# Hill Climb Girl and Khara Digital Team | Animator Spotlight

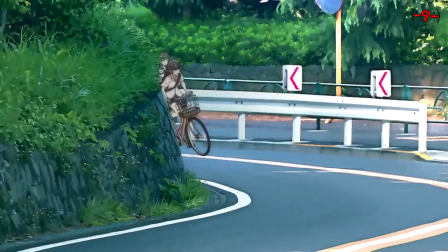Although the implication in the word animator is all about pencils and paper,
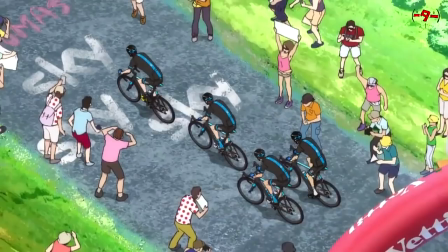the second entry in the Japan Animator Expo immediately took a turn towards spotlighting 3D staff.
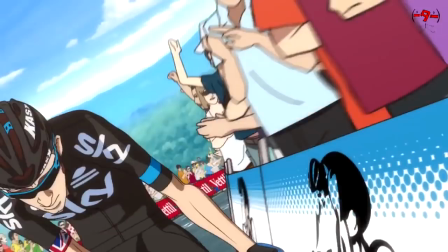And since this is a project led by Studio Kara, who better to spotlight than Kara Digital Department?
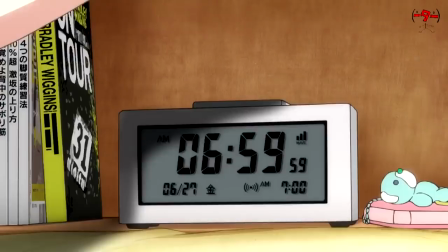Hill Climb Girl follows two high schoolers who take competitions racing up a hill. girl.
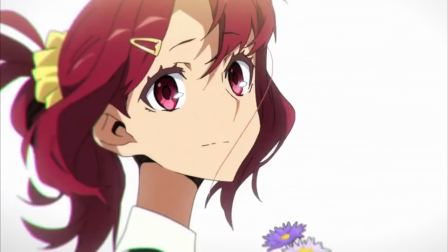These characters are designed by Studio Trigger's Mai Yonayama, who also designed the interesting cast of Kiznaiva.
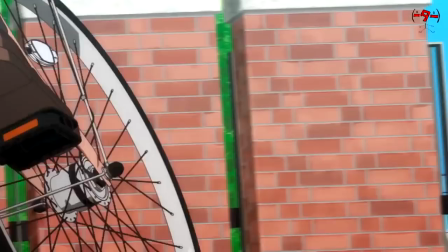To make a short story even shorter, the girl always loses the race, that is,
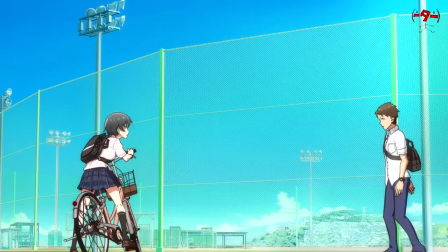until she watches her favourite bike racer on TV, who inspires her to beat him, which impresses him so much that he asks her out,
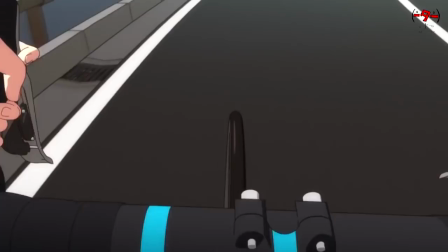and then the whole thing ends on her blushing.
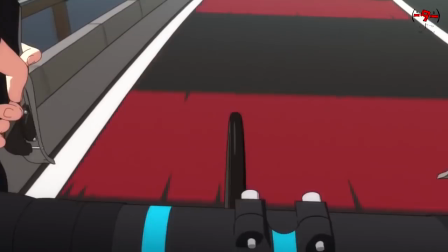That's the easy part.
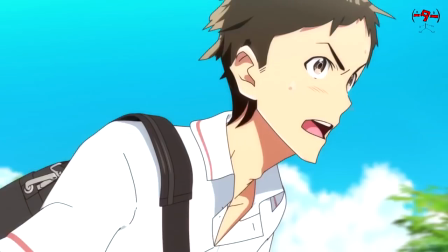While some of these shorts have a dedicated writer on staff to create interesting stories and narratives, others are regarded more as technical showcases.
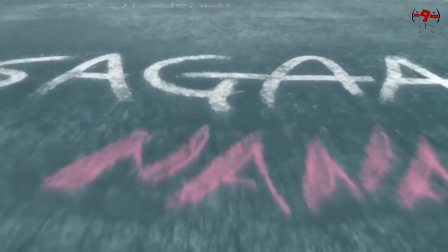In this case, the more junior staff at Kaira were brought together under the 3D direction of Takeshi Miyagi.
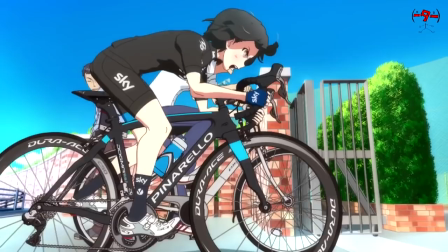Hill Climb Girl is a test in bicycle animation.
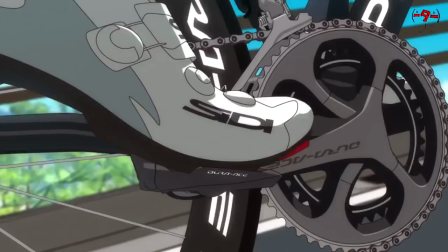All those cogs and chains need to be created and animated from scratch, and with close-up shots, everything needs to be exact and accurate.
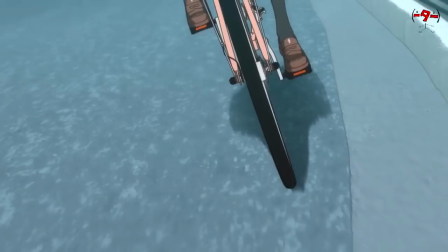The staff spent a lot of time around bikes, and the director himself even went cycling in this exact location for reference footage.
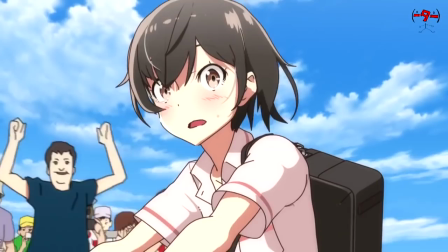However, the goal was to make it all look 2D. That's why there were 2D animators on staff to support,
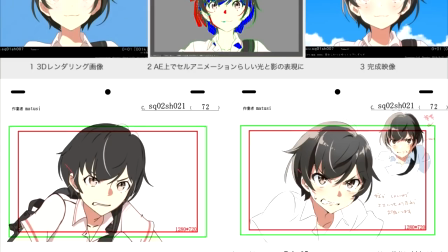and that's also why they had to do this to make the characters consistent with the 2D character designs, even in the third dimension.
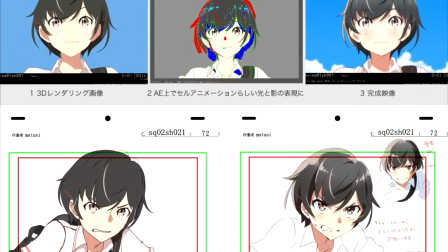And from there, it was added to After Effects for compositing that replicated that 2D aesthetic from Myoniyama.
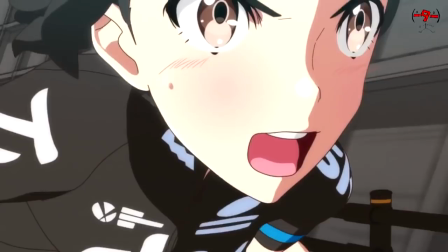And this was all created by the younger staff of Kara Digital.
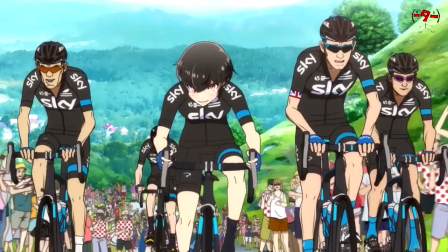Whilst most of the studio's big projects are headed by Hiroyasu Kobayashi, there was staff on this that had only just graduated from college.
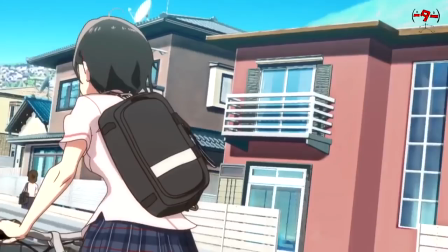And it was up to these two directors, seen here in Studio Kara Racing Jackets,
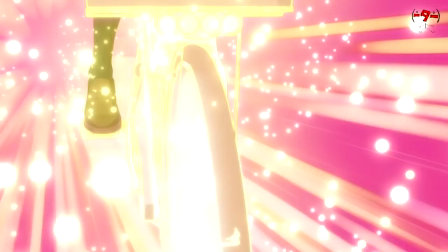that gave them their first chance to work in a key role on an anime project.
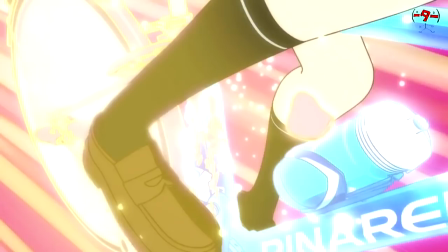And if that's not what Animator Expo is all about, then what is?